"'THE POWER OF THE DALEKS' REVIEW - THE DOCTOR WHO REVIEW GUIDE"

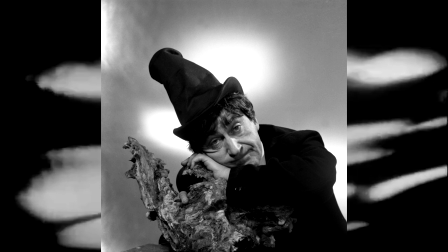which does bring us to the new doctor an overall look at the second doctor is a discussion for another time which means i'll be looking limiting my look at him to his introduction in this story and how that played out one of course must not underwrite how important this change was this wasn't just a normal regeneration as we know it now this was a fundamental change to the idea of doctor who hartnell's doctor as its central character had been
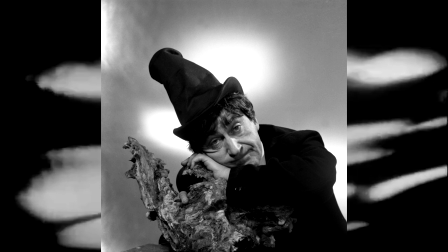the only consistent element throughout his first three years and has been for many the linchpin of what the show was to bring a new actor playing the role completely differently was a bold, bold risk and one that could easily have backfired. Therefore, Troughton's introduction needs to be played very carefully.
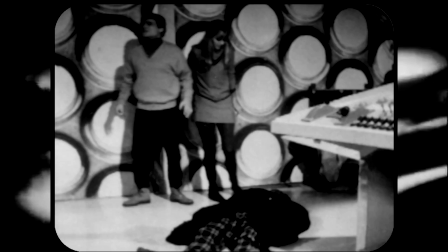The first thing they did right with this was giving him the first 10 minutes or so of episode 1 just to deal with the aftermath of the change at the end of the 10th planet. It again seems run-of-the-mill now when post-regeneration scenes are going to become entire post-regeneration stories, but I think it's deeply underrated how important this scene was.
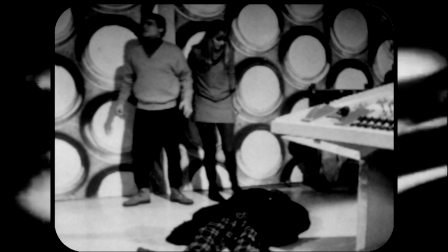As mentioned, Ben and Polly provide the audience viewpoint, asking the questions that the audience are no asking, but the scene strikes a perfect balance between keeping the audience up to date with what's happening and reassured that this is still the same show despite the change, but nevertheless retaining the mystery to avoid it, just becoming over-explained exposition.
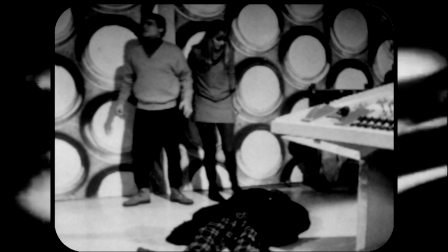Hints are given, it being part of TARDIS and giving its name of renewal, both of which end up not being in the long-term canon but, well, it's enough to get the audience clued up on what has probably happened, but with enough blanks to fill in themselves.
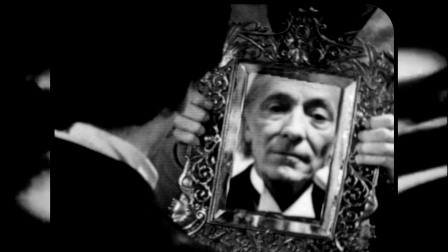It also plays with it a bit, having the change in what the Doctor sees in the mirror makes it clear enough that the audience says this is really the Doctor no matter what, and going through artefacts from past stories, which was incidentally also how James Bond dealt with the change of a lead actor three years later in Online Manager's Secret Service, so influential Doctor Who strikes again. Anyway, it shows again that this is the same person and the same show.
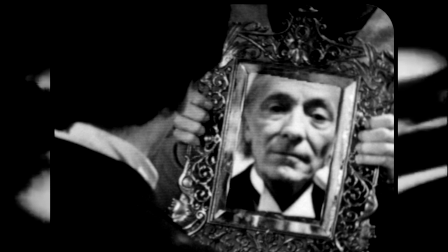But the Doctor's strange behaviour and referring to himself in the third person again means a bit of mystery and confusion, enough that we want to follow the new Doctor in learning more about him. While the idea of whether he's truly the Doctor is wrapped up by the end of episode 2 as previously mentioned, his growth throughout the story establishes this new Doctor's character. start is not quite how the second Doctor would truly end up and I think part of that in order for that to truly happen
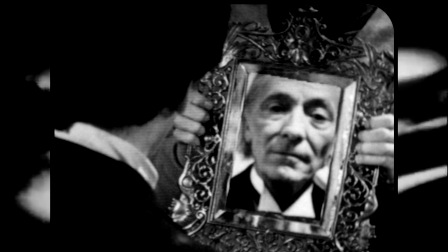he needs Jamie to bounce off which he obviously doesn't have here but it's still impressive in how it's laid out.
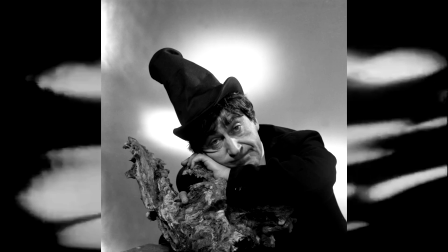We quickly gather as the Doctor takes the identity of the Examiner but this Doctor is quick thinking and smart on his feet. He's also intelligent to the point where he's clearly well ahead of all the humans in terms of thinking. Again he easily outsmarts Bregan and it's only Bregan's physical force as the security chief who can summon guards that temporarily wins him the day.
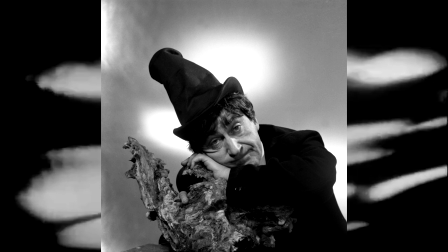But the Doctor's far more subtle about it. The first Doctor was always happy to show off that he was the smartest person in the room, the second would rather let that be hidden in order to take control more subtly, and those early episodes of this story are crucial in setting that up. Indeed the obfuscating intelligence through a bit of mischief and silliness become a key part of the Doctor's characterisation, and he can see how early it's set up here.
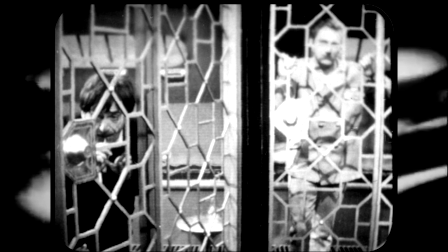A bit I especially like is when he and Quinn are in prison and he's using a water drug to try and hit a note to open the door, and Quinn's frustration is becoming all too apparent. I love how the Doctor simply ignores it and doesn't let Quinn's frustration overcome his attempts and eventually he's able to use it to get Quinn out and therefore win his trust. It shows that he's also willing to play the Fall in order to be just as powerful as the First Doctor could be.
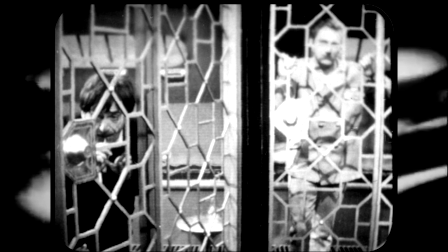He also demonstrates an ability to read people which also shows quickly how intelligent he is and plays into the obfuscation angle.
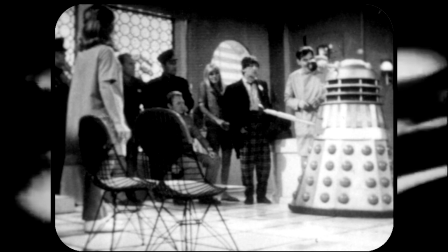I also like that this clearly has its limits though. While at no point does his facade drop for any of the human characters, when it comes to the Daleks he makes no attempt to hide how he truly feels. The end of episode 2 will again be discussed later but the real fear in his voice when a Dalek is unveiled is one of the few times the mask slips in this story and the real second Doctor,
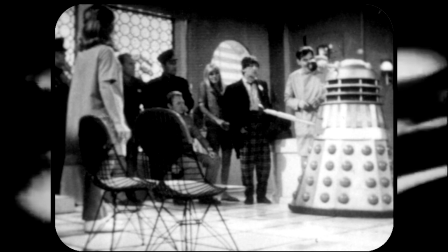moral and concerned, horrified at the idea of the death Daleks may cause, comes out. It perfectly shows us our new Doctor, intelligent and coming, happy to hide and subtly blend in but also as sharp and aware of the real threats as ever. He's not like the first Doctor at all and we get that but the same traits that made the Doctor such a popular hero are also still there.
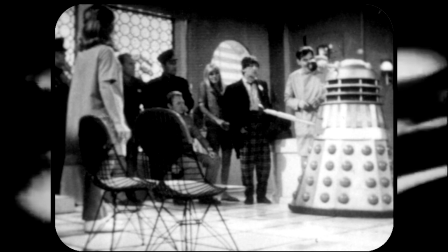He's the same but different and I think it is really balanced perfectly. Troughton is of course magnificent.
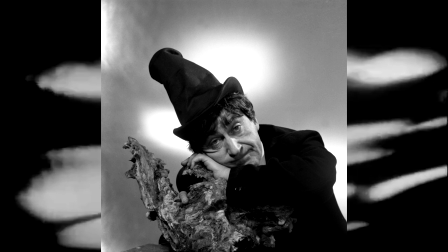If I haven't said it before I'll say it now that I think he was probably the best actor to have ever played the part and it's such a shame so many of his performances lost because the subtleties he managed were always so sublime. Obviously this is one of the stories that are missing so we just have to go on his vocal performance but it's excellent as always and really gets across everything we need to know about him.
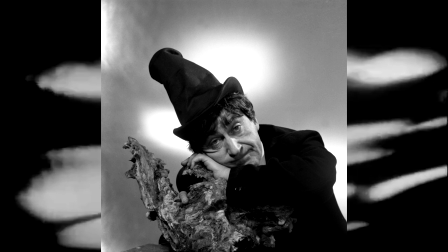Overall the introduction of the new Doctor is really well handled. There was everything to lose and they avoided every trap and made it a success.